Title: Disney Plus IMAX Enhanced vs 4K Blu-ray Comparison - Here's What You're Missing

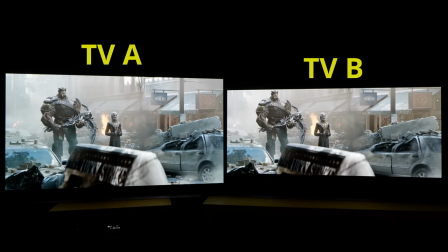Take a look at these two TVs playing Avengers Infinity War. Guess which TV is bigger?
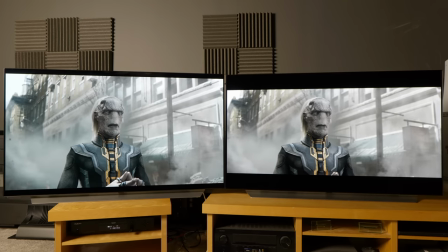If you said TV A, then let me turn on the lights, and show you that these two televisions actually have the same screen size of 55 inches.
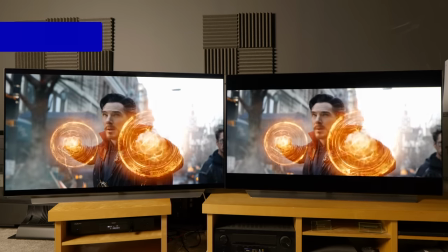It's just that the TV on your left is displaying the IMAX enhanced version of Infinity War on Disney+,
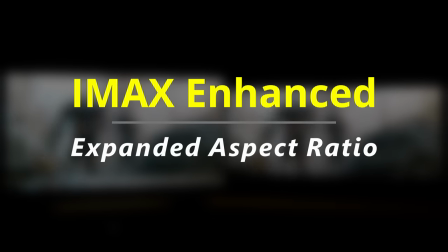with the main advantage being the expanded aspect ratio, which lets you see up to 26% more picture,
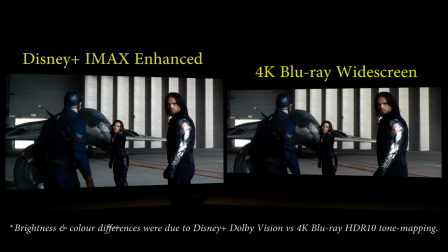and less of the top and bottom letterbox bars compared to the regular widescreen presentation.
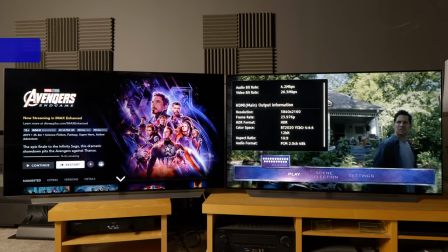After doing some side-by-side comparisons of Disney Plus IMAX Enhanced vs regular 4K Ultra HD Blu-ray,
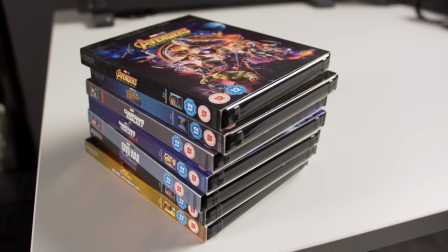my first reaction was just to dump all my Marvel 4K Blu-rays that are now available in IMAX Enhanced on streaming.
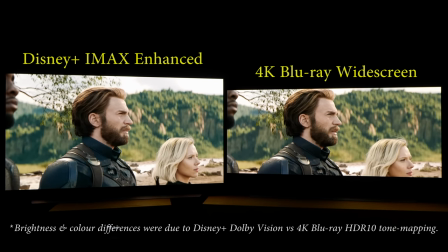Let me show you why. With the IMAX enhanced presentation on Disney+, you are genuinely seeing more of the picture,
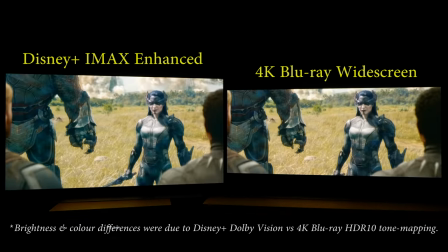without any need for zooming in or stretching that could degrade the image quality.
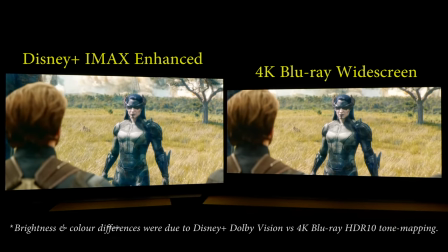Because of this expanded aspect ratio,
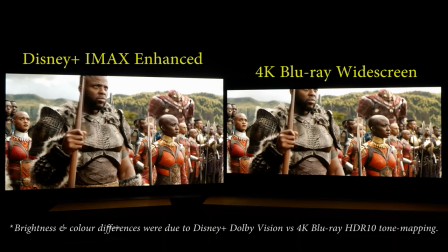you can see additional tidbits and trivia that have every chance of making their way into our UK government's Christmas quiz during lockdown.
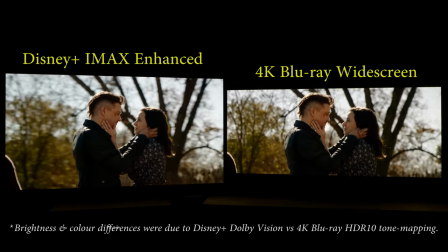For example, in this scene from Avengers Endgame,
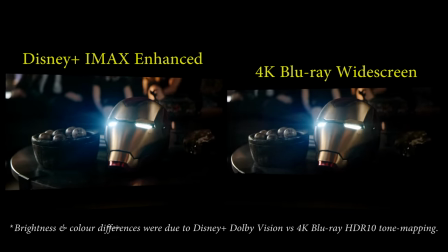did you know that the two people standing behind Pepper and Morgan as they watched
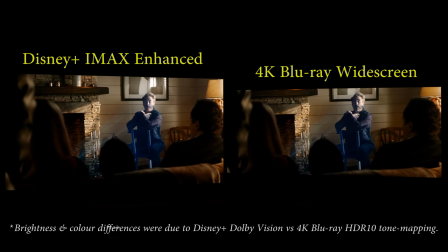Tony Stark's holographic farewell message were Captain America and Thor?
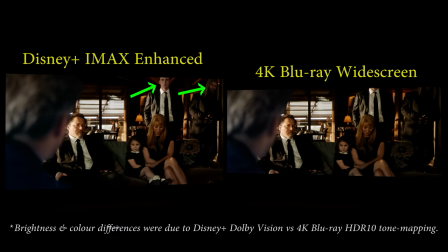There's no way I could have known in the regular widescreen version. In Infinity War, as Bruce Banner was trying to hulk out in the face of combat,
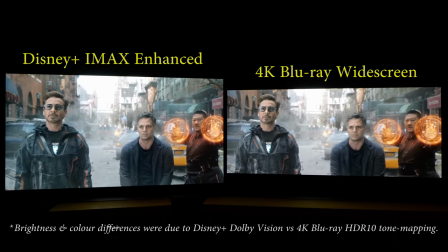the IMAX enhanced version showed him rubbing his hands and clenching his fists,
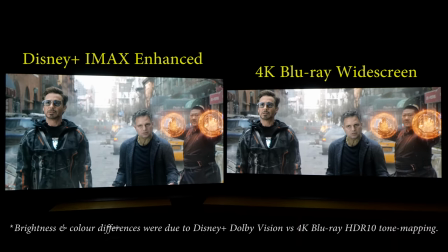actions which went missing on the regular widescreen version, thus reducing the comedic effect.
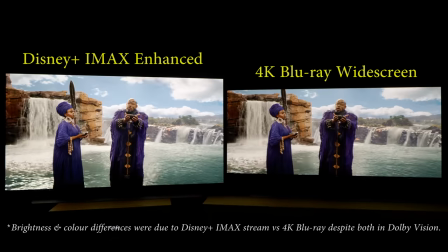During T'Challa's coronation ritual in Black Panther,
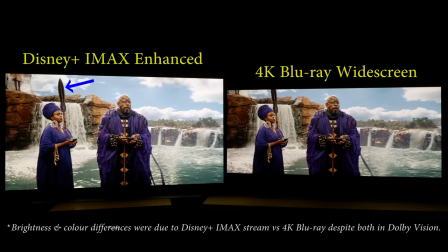Forrest Whitaker's assistant was actually holding a spear, as revealed by the IMAX enhanced presentation, whereas it was cut off on the widescreen version.
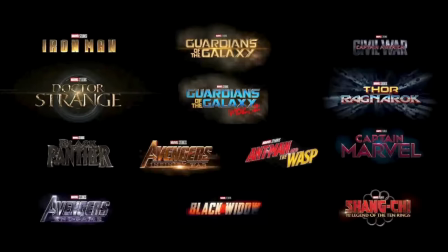Now, there are many such examples throughout the 13 IMAX-enhanced titles on Disney+,
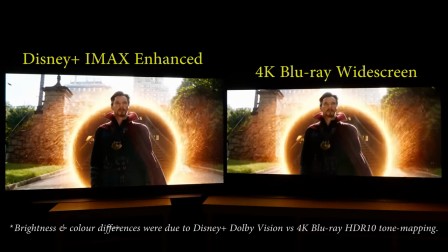where you can see more picture information.
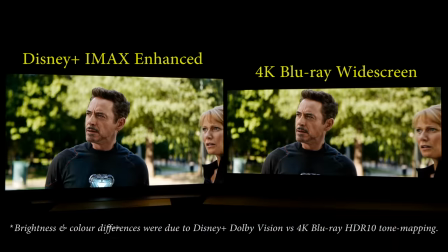For instance, Doctor Strange, Timestone, and Tony Stark's arc reactor quite early on in Infinity War.
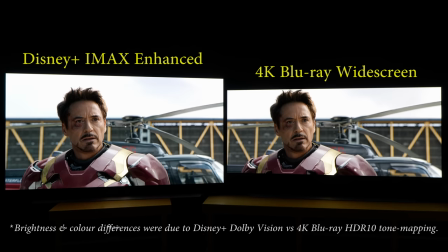However, quite frequently you can tell that the shot was composed for scope,
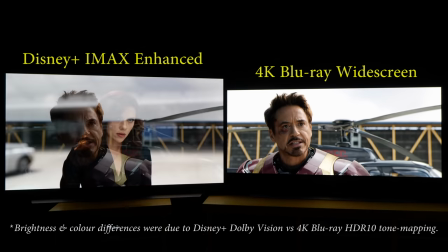because there's inevitably too much negative space in the IMAX-enhanced version with taller aspect ratio,
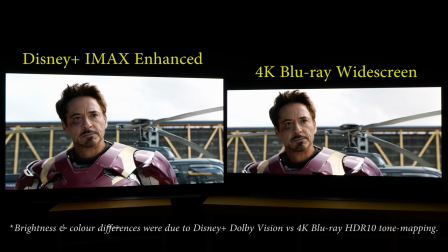for example in Captain America Civil War. Also, the different framing and composition actually changes the mood conveyed by the shot.
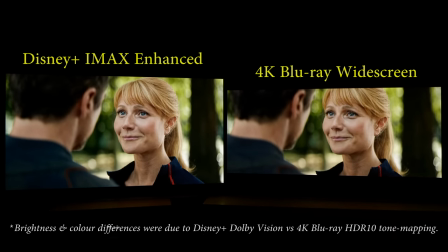Close-ups are more revealing and intimate in the widescreen version, and generally more aloof in the IMAX-enhanced presentation.
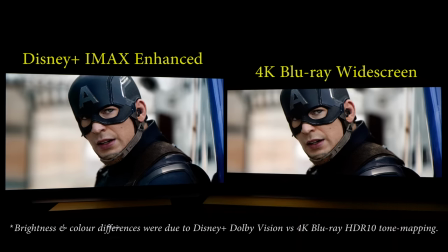In this back-and-forth between Captain America and Winter Soldier, their faces somehow looked bigger on the widescreen version,
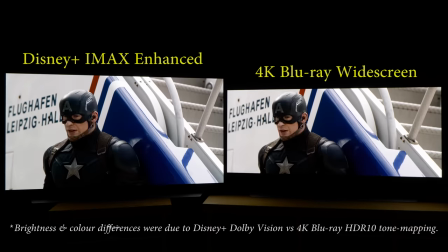even though technically the size is the same as the IMAX enhanced presentation if you discount the extra space afforded by taller aspect ratio.
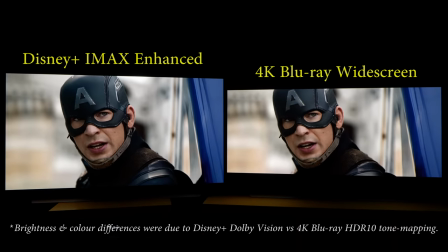Maybe there's a lesson to be learned here on how to make things appear bigger.
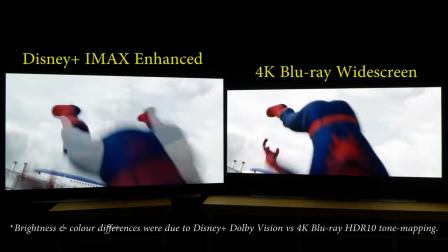Note that on OLED TVs, very high APL scenes may actually look dimmer in the IMAX enhanced version with expanded aspect ratio,
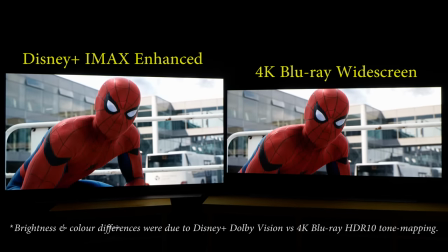since it's easier to trigger OLED's automatic brightness limiter circuitry as more of the screen is being taken up by bright elements.
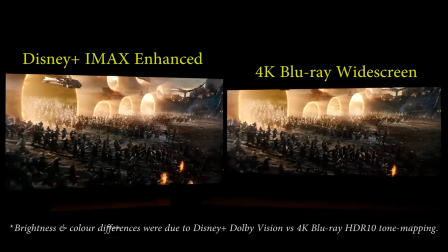That said, where the IMAX enhanced version really shone was in large-scale battle sequences,
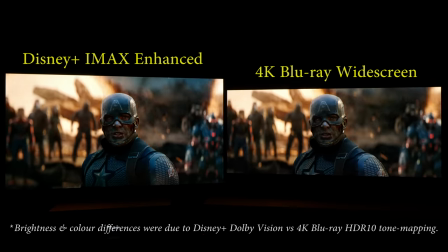filling up more of the screen real estate to deliver an epic,
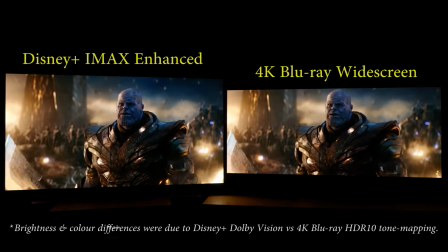larger-than-life immersion that simply couldn't be matched by the regular widescreen version.